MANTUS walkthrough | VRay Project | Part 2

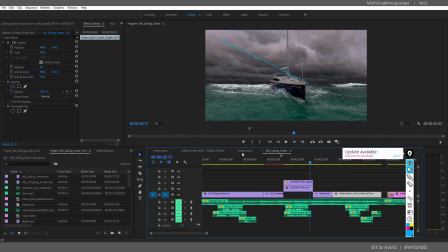15:10 And the main reason was, is just when I was finishing here, right,
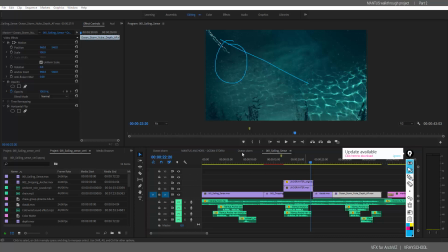15:16 and my next shot supposed to start from here, but if it was flipped it was about here.
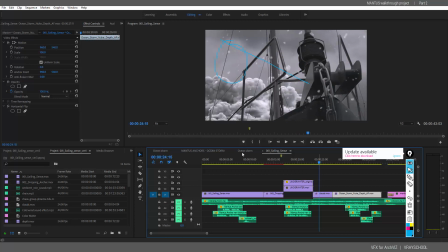15:21 So I had to take decision if should I break the rule of 180 and flip the camera, you know, in order to have that continuation left to right thing. Or, you know, just ignore the rules and flip it and go with the eye,
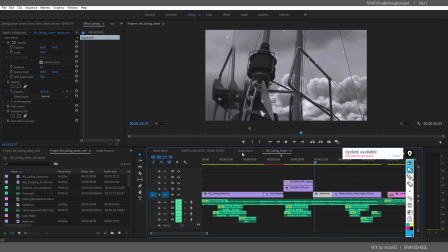15:38 where the eye sees in order to make it more floaty. And it actually worked, you know, I broke this rule,
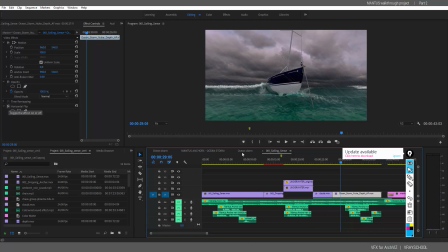15:44 you know, rules are meant to be broken but you know you gotta know when to do it and how
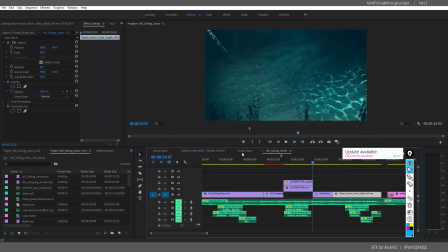15:51 to do it otherwise it's gonna look awkward and just gonna throw you off this whole thing
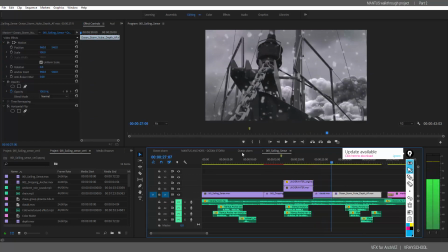15:56 so it works actually really good here even
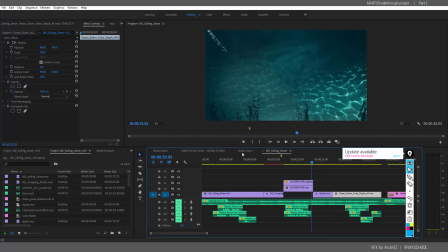16:00 though I'm breaking the left to right direction and I'm flipping the camera and changing the
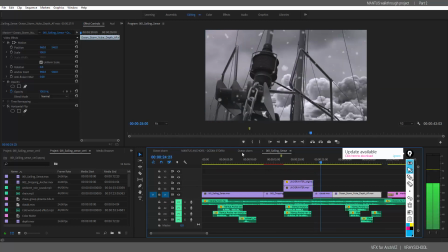16:05 180 rule I'm still kind of continuing and working the
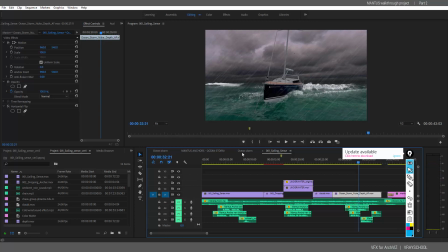16:10 whole boat it's kind of fascinating it doesn't throw me off I let it I let few people watch it and get comments and they said nothing nothing throws
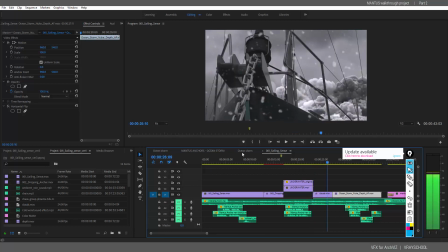16:19 me off I just want to keep watching what's going on so that's a good that's
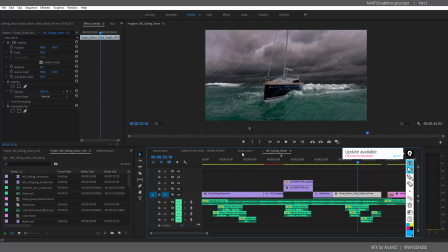16:24 a good indicator that everything works fine all right so I hope you guys enjoyed this presentation walk through Mentos anchors if you have any questions or things that you want to explore and go in depth please post
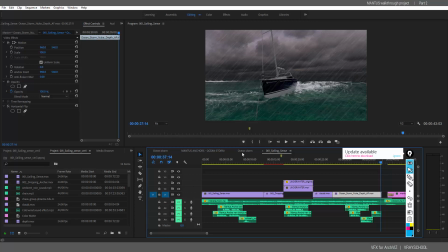16:39 them below this video and I'll be more than glad to do those tutorials for you alright so again 2020 is a big thing with opening strong wish you all the best lots of love success and keep it up this is Alex your very guy